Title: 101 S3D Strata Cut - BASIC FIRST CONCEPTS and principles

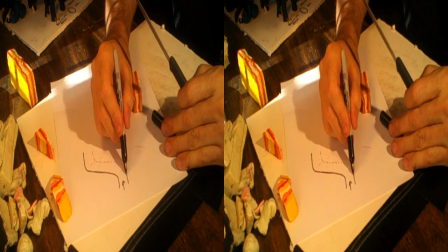(3:59)
So you need to pre-distort or think ahead of that and actually bend the curve
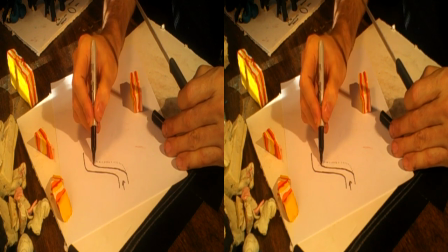(4:05)
to be about the same as you anticipate the shape to need. in this way,
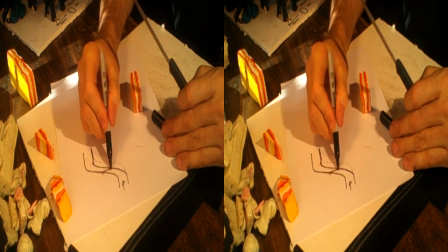(4:12)
this amount of distance here is the same as this amount of distance here.
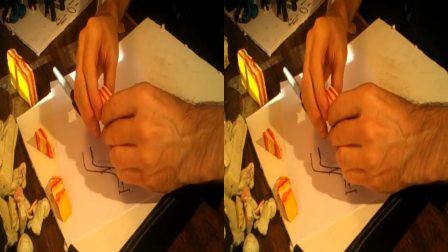(4:19)
And yet, I'll give you a concrete example of that. Pre-distortion.
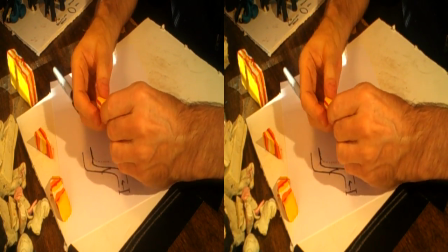(4:26)
This isn't a very good example, but it gets the point across. I'm just basically going to give the...
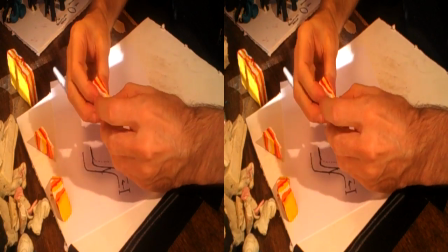(4:33)
I'm going to go ahead and push in the amount of distortion
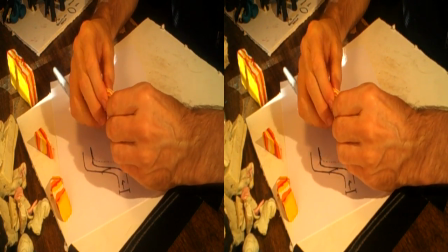(4:39)
I think I'm gonna need and then I'm gonna go ahead and curve it
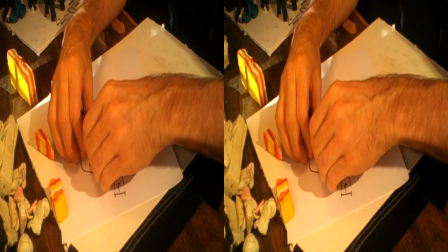(4:43)
to the rhythm of the motion I think it will take so
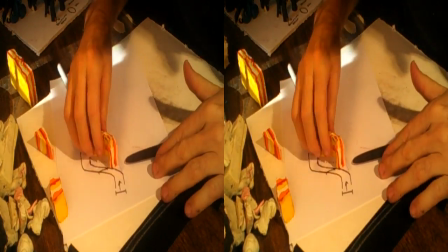(4:49)
this would be about right in my mind if I were to want to have a series
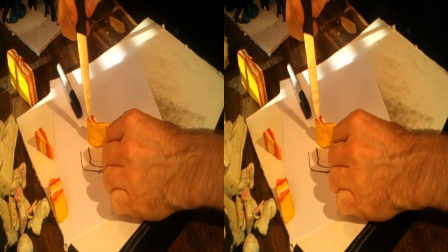(4:54)
of striped lines here that become a series of striped lines there that move from one
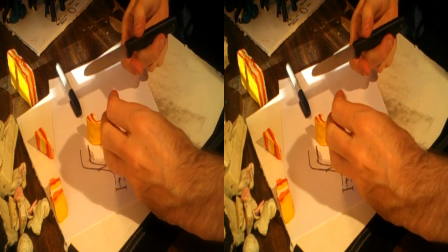(4:58)
side to the other and in the middle they shouldn't look like they're a different set of striped lines,
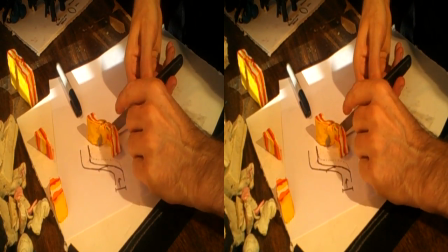(5:03)
I'd roughly want to have this kind of a shape.
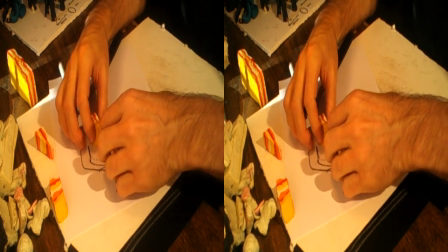(5:07)
Now, they're a little too skinny in this case, so that means what I need to do is increase my speed because I can't undistort it.
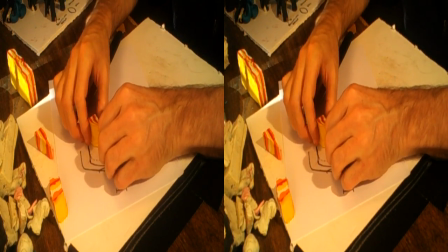(5:17)
Once I've clamped down on it and pushed it in, it's very hard to pull clay back apart. So the only choice I have to keep it consistent is actually increase the speed even more.
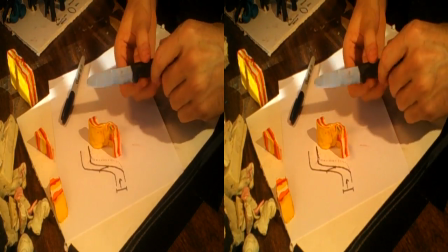(5:26)
See, I've done that just a little bit. I've actually advanced this line to here.
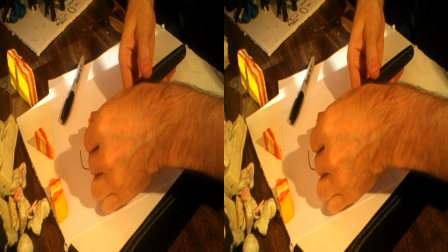(5:32)
Now this makes the shape even more distorted.
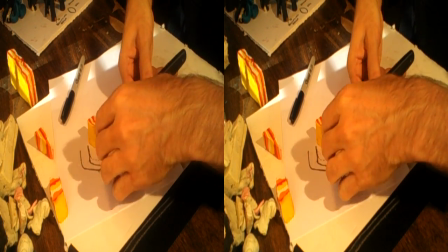(5:36)
And since I've made it so skinny, the time, the sort of speed shape relationship should hold.
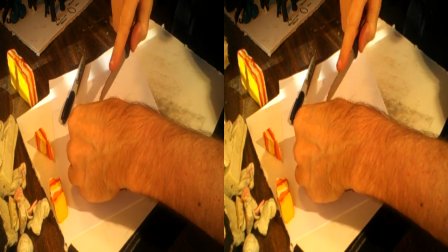(5:44)
And here, let's try to get a clean cut on that. There, that's pretty close.
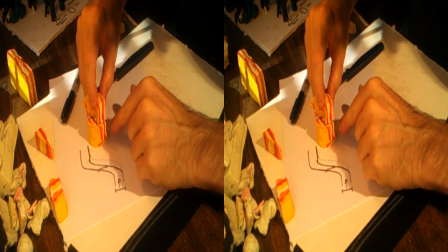(5:48)
So that was about the right amount of speed or axis,
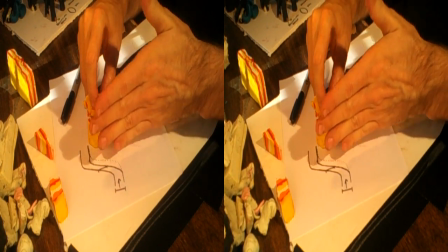(5:55)
angle of axis of motion, which when it cut away is speed, it's the same thing.
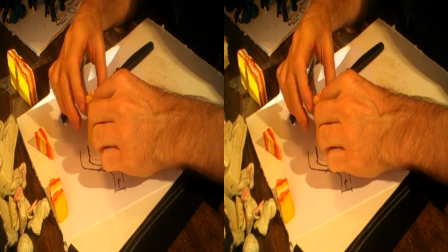(6:01)
They equal each other, kind of like EMC squared only with clay.
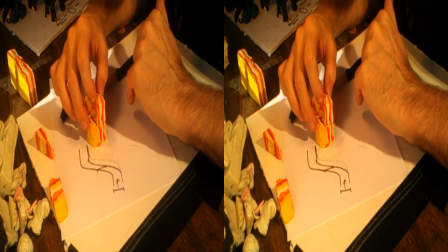(6:07)
And these lines line up if you want them to be the same kind of width.
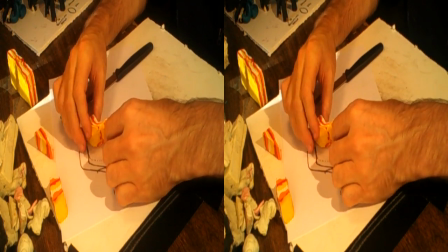(6:13)
I had to make this kind of a shape,
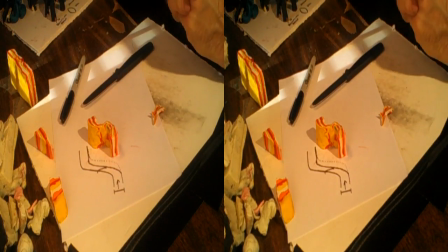(6:16)
that kind of distortion in order for that width to feel like it's still not changing.
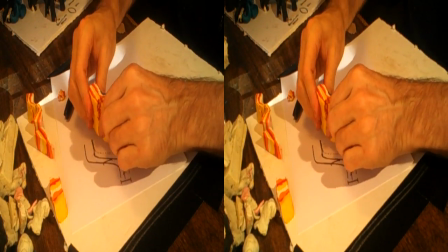(6:24)
not changing. Now again, I can go back and simply do this, which would be what most people in their first try would do.
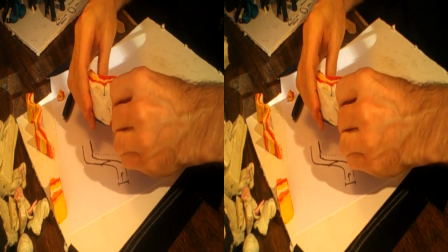(6:30)
They would just move a shape like this, right?
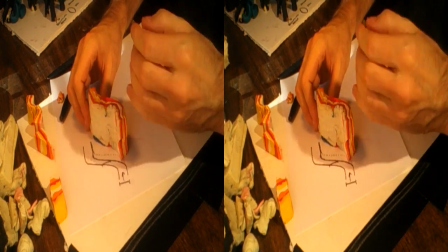(6:35)
They would just have, they say, hey, it's the line over here, it's the line over there, it's going to move from left to right.
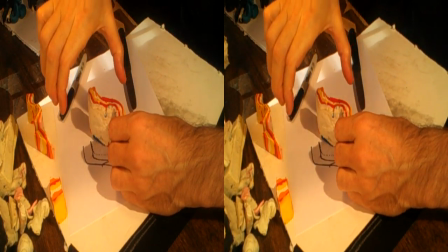(6:42)
And in the middle, it'll basically be a line that just gets really fat in the middle and it gets really skinny as it moves across.
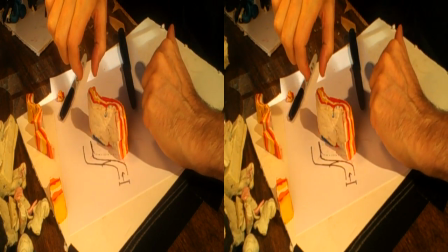(6:49)
This is what I'm going to show you it does, you know. It's going to go like that.
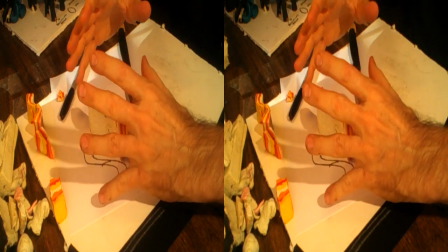(6:56)
And often if you're actually really trying to do figurative work or very controlled work, you don't want that.
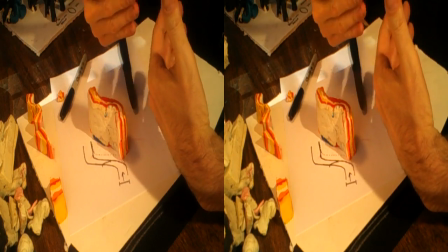(7:01)
So pre-distortion is the way to actually counteract that, to get motion in your block but not actually
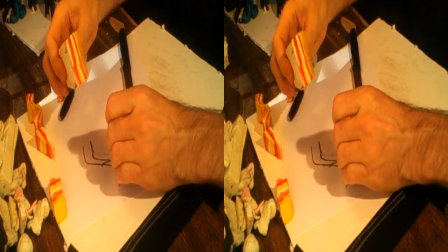(7:11)
make it ugly in the middle or out of control in the middle. Okay.
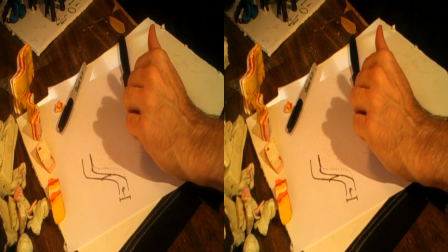(7:15)
A couple of other ideas Stratocut101 is let's take some simple geometric shapes.
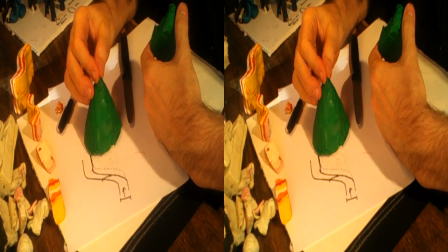(7:22)
This is a cone. A cone is actually a dot becoming a circle.
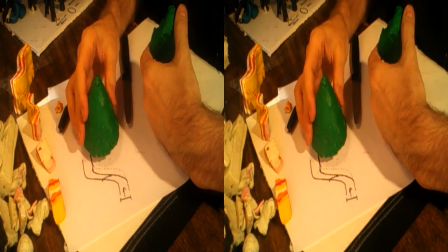(7:30)
It's a geometric shape. It could be cut in any kind of way you want. The most basic way to cut it would be top-down and this is basically animation built.
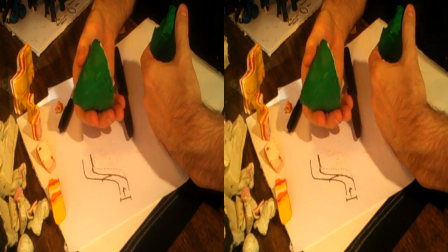(7:39)
It's solid. It doesn't move. It's potential animation but it becomes kinetic animation at the moment you cut it.
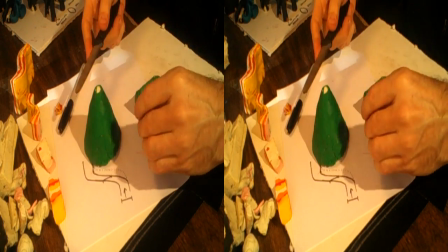(7:46)
So if were to take the first frame I would have a small dot and then I have a slightly larger dot and I keep cutting it and I have an even bigger dot.
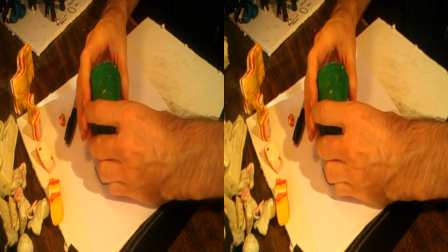(7:58)
So a cone is basically a dot becoming a large circle in its geometry.
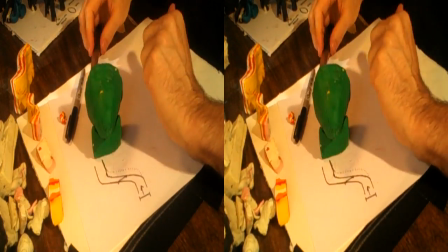(8:05)
You can cut it a lot of other different ways and I'm not going to cut it in those ways right now.